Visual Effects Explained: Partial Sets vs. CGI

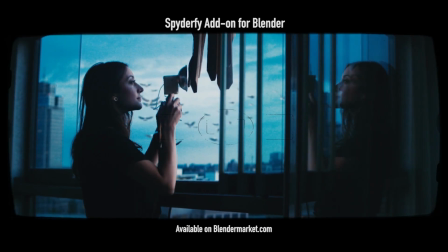What's up guys, it's Brad from Light Architect.
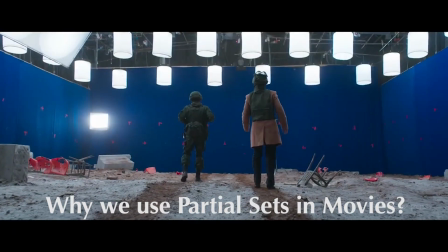In this video I want to share a little bit about why they use partial sets in movies and how by understanding this process you can apply it to your own filmmaking endeavors.
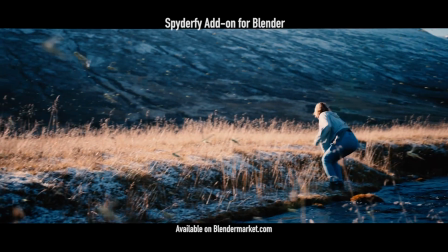This may seem self-explanatory to some of you, but regardless, I hope it will be an interesting case study in combining CG with live-action footage.
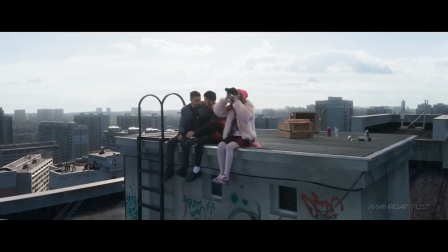Okay, so what are partial sets? Well, a partial set is exactly what it sounds like. It's a set that is built partially so that the rest of the environment can be added digitally and post-production,
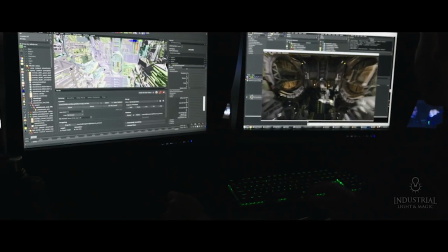or in some cases like the Mandalorian, a virtual LED wall projecting a CG real-time environment.
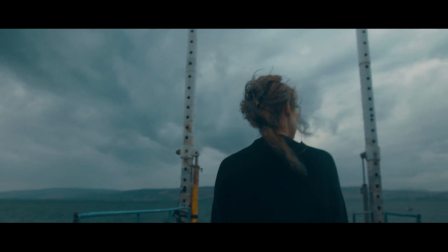Here's the big question. How do we know when to stop creating the partial set and where to add the extension digitally?
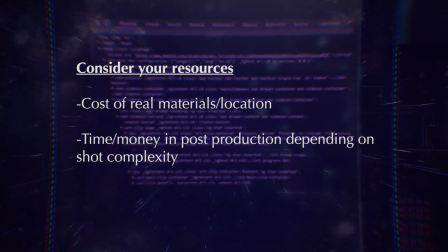There are a few things to consider here. One aspect you have to balance is your resources between creating the real foreground and the CG background.
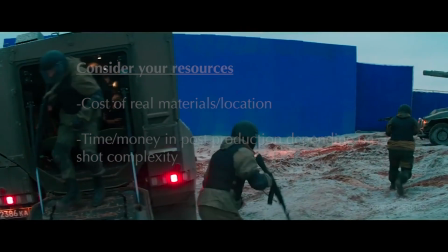In other words, figure out which one is more expensive to create for your project.
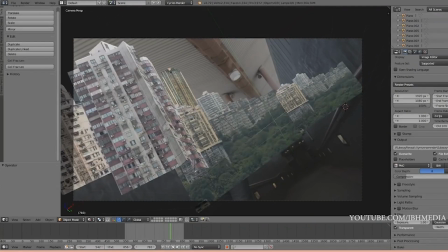A lot of the time, a digital background is far less expensive to add, so filmmakers end up going further in this direction.
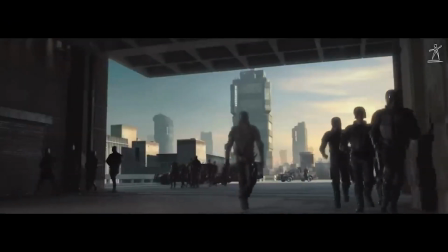That said, CG environments tend to hold up better when added further in the background rather than up close, depending on the quality of your CG environment and the power of your machine that you're rendering on.
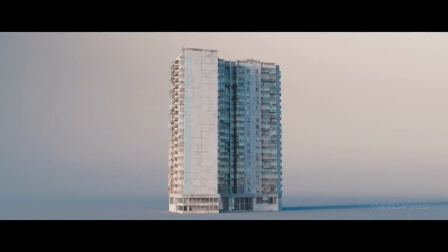For big studios, they typically have plenty of high-quality assets available to them, so this isn't necessarily the issue.
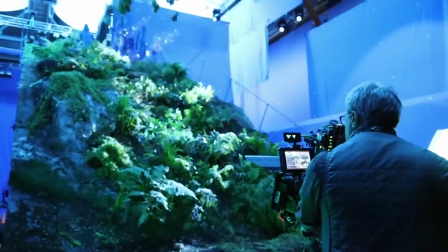The big factor for them is finding out what the actors in the scene are interacting with.
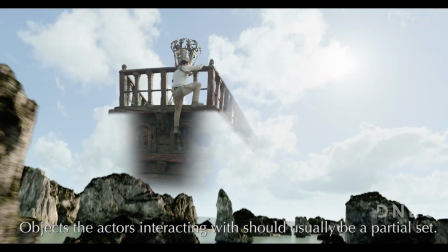It's far better for the actor's physical movement to be based on a real set within the scene rather than imaginary elements added in post,
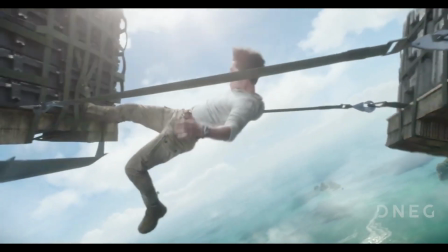even if the CG looks as photorealistic as the real thing. In addition to this, anything the actors grab or physically touch is likely better to be a real set piece,
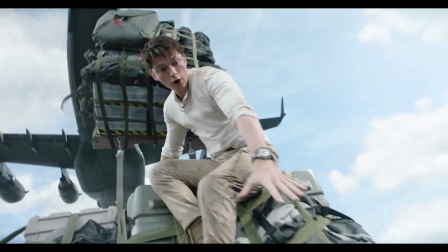as creating the contact shadow from a character is even more work in the post-production process,
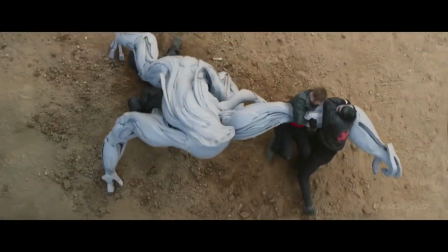especially without a motion capture suit.
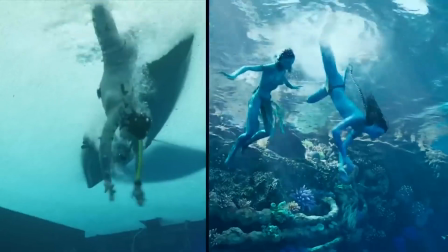It is said that one of the biggest elements that made the CG water scenes look so good in the latest Avatar movie is due to the fact that the actors actually had real water to interact with.
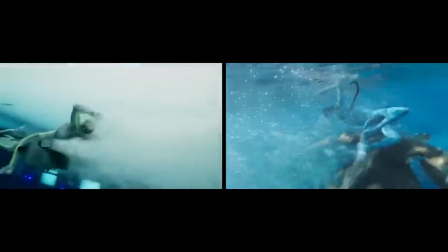Even though most of the environment was purely CG, the motion captured movement of the characters themselves was much more realistic,
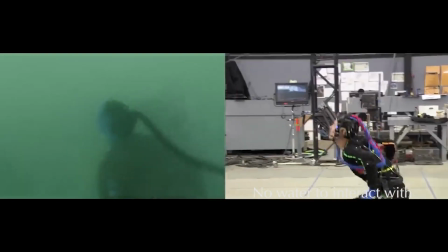in comparison to the first Avatar where they simply pretended to be swimming in order to create the motion capture data for their virtual characters.
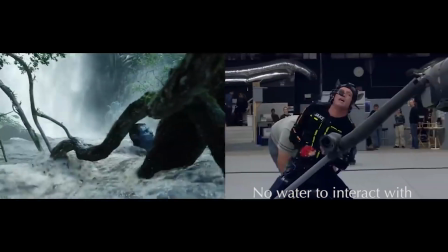Now Avatar is a bit of an outlier since almost everything is CG,
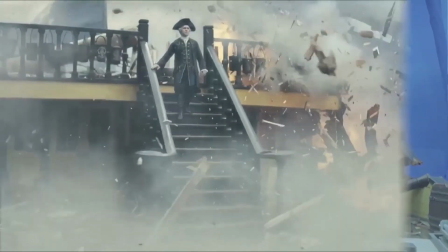and there's no one answer to the question of where to create a partial set and where to add the digital environment in any scenario.
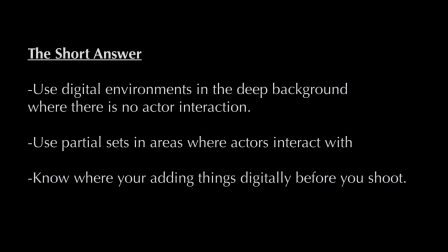However, if I were to make one recommendation,
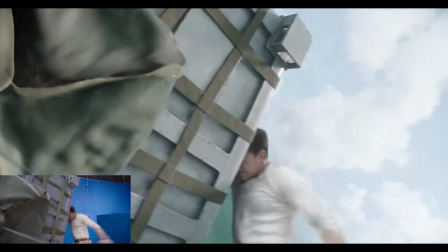I would say to generally use the partial live action set in the foreground where characters interact with the objects and add the digital set extension into the more distant background.
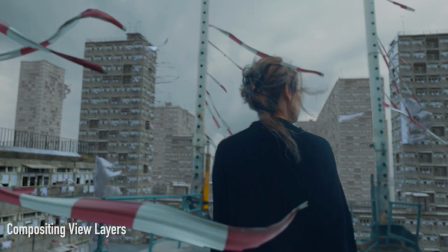If the assets you are adding are of high enough quality, you can also add the digital set in the mid-ground and foreground by the camera as well,
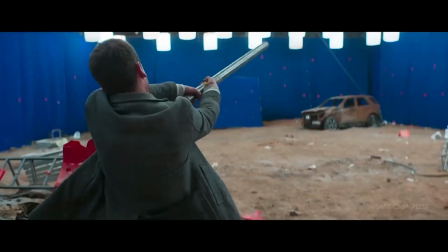preferably as objects that the character doesn't specifically interact with in order to avoid complicated contact shadows and cleanup.
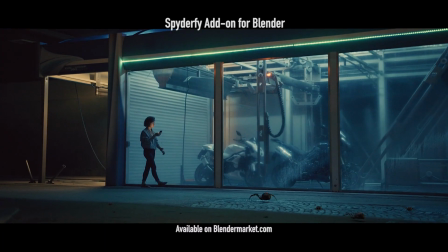Anyways guys, that's it for this short case study on partial sets, I hope it was helpful.
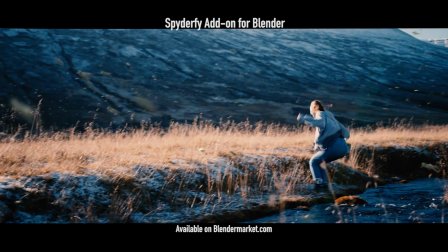Of course there are really no rules when it comes to visual effects because so much can be fixed in post, but that said, I hope you find this video informative. Feel free to leave a comment if you have any questions or suggestions. subscribe if you're interested in more visual effects and filmmaking content, and I'll see you next time.